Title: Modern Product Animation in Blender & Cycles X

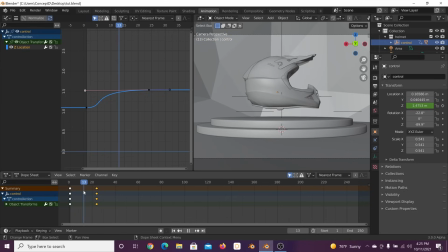And I'd say right here in the middle, we'll be able to tweak that later. So I'm going to click, I believe it's the Z. Okay, so we'll click Z. And we'll go to like right here to have it look more toward us so we can really see this product, really want to see the angles and the how this whole thing looks.
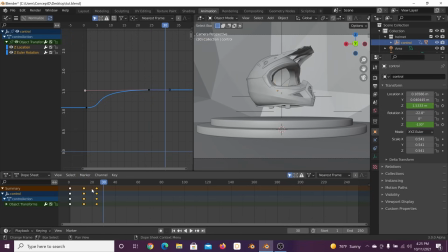Okay, so that looks terrible, but that's okay. We're going to go ahead and animate that speed. So you'll see Z Euler rotation. That's what we want to play with now. So if I kind of bring this out and actually find where that is, right here. So you're going to see this.
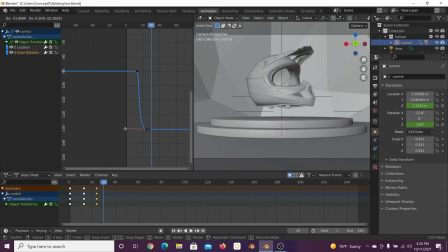We're going to do the same thing. So edit that to look the way we want. So way too quick. So we can bring this one a little bit farther, try to play with that timing.
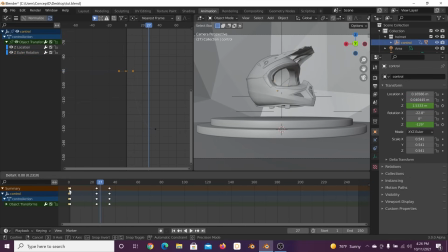So probably right when the other one moves. Yeah, that looks pretty good. So that is kind of the idea we're trying to go with.
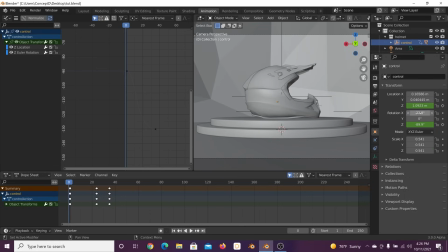And then the last thing we want to do is to make it kind of look down like that. And that's going to be like the ultimate product, really cool shot that we want to pause on. It really demonstrates this really nice curve.
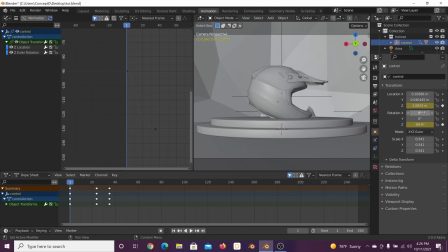So we're going to go ahead and zero that out again. Okay. So everything happening at once. Let's see if we can actually bring this closer. Maybe like that.
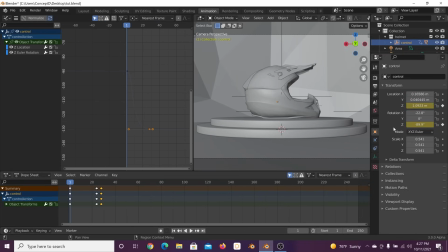Cool, that's what we want there. Boom. Really cool. So again, we want to play with this X rotation. So click the keyframe for the X. Go to like right there. And then make it look down and just almost touch the bottom.
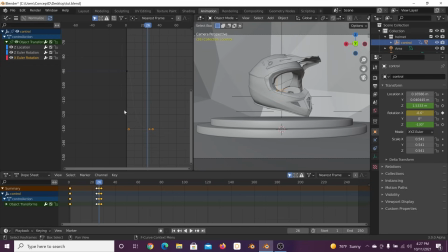Just like that. Then we're seeing that X Euler rotation, so now we can start looking for where that is. Looks like it's right there. Again, pulling that cord so we can stretch it out.
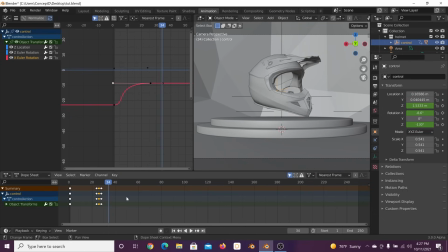Look at that. Very dramatic, very aggressive, which is kind of the way product animations go. So I'm going to give myself a little bit more time. There we go. So notice how we added a little bit more time and it looks much more beautiful, much more elegant, but still a little aggressive.
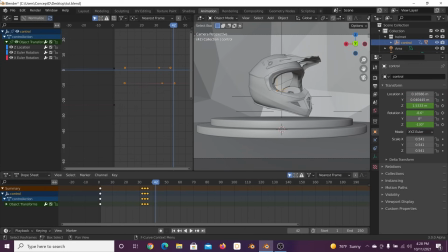Okay, so now that we have the whole animation for the helmet's movement, I'm gonna save it.
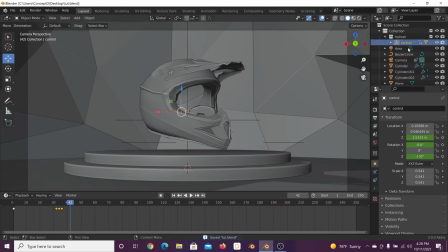I'm gonna go back to the layout, because what I'm gonna do now is actually animate the camera movement. And then we're gonna make the camera go in a 360, which the reason why,
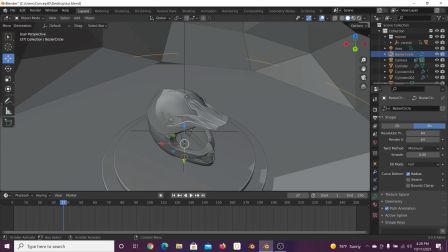one of the reasons why I used this circle here is because we can actually animate the camera.
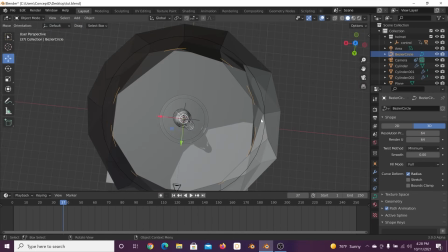So one thing we're gonna have some problems with is with that touching, so we don't want it to touch.
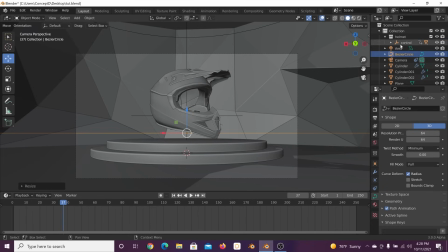Okay, so now that we have that, I'm gonna go ahead to my camera settings, and then I'm gonna make my camera a little bit more wide angle. And so where do I want my camera to start? Right about here. We want everything to be very snappy, everything to be very quick together.
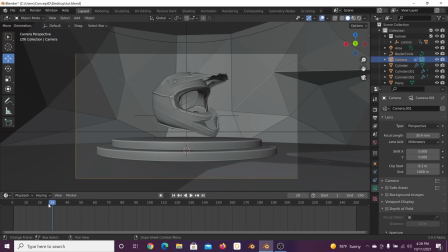One movement directly after another, or all at the same time, but we want things to communicate speed,
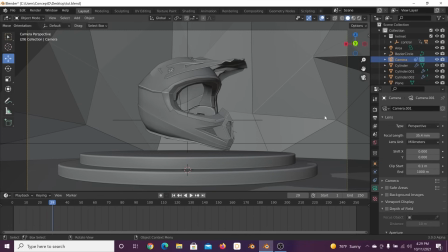because it's a very modern looking product and this very modern looking animation. So we want everything to work together and look nice. So now that we have this camera, we're gonna go ahead and click on the constraints.
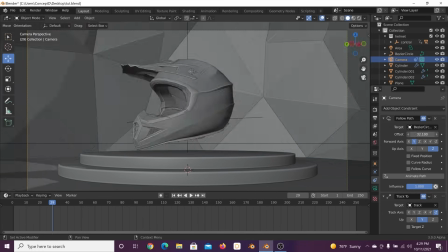And what this offset is right here on the follow path, we can animate that in a circle, which is what we're gonna do.
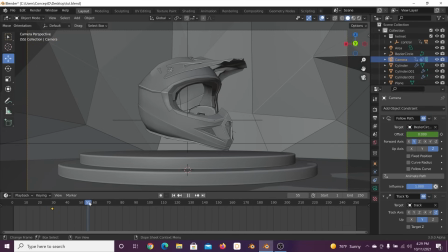So click your keyframe. And we're just gonna pick a couple frames here because we're gonna edit that further. And we're gonna click 100. That is gonna be a full rotation here. So press play.
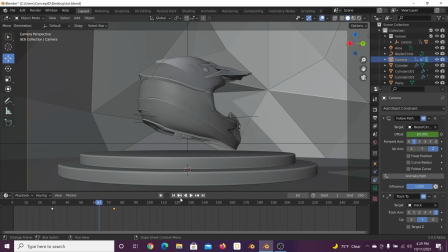Okay. So what I'm gonna do is give myself more time because that was really quick. Okay.
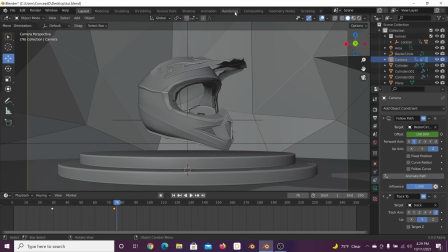Now we're gonna go here to the animation.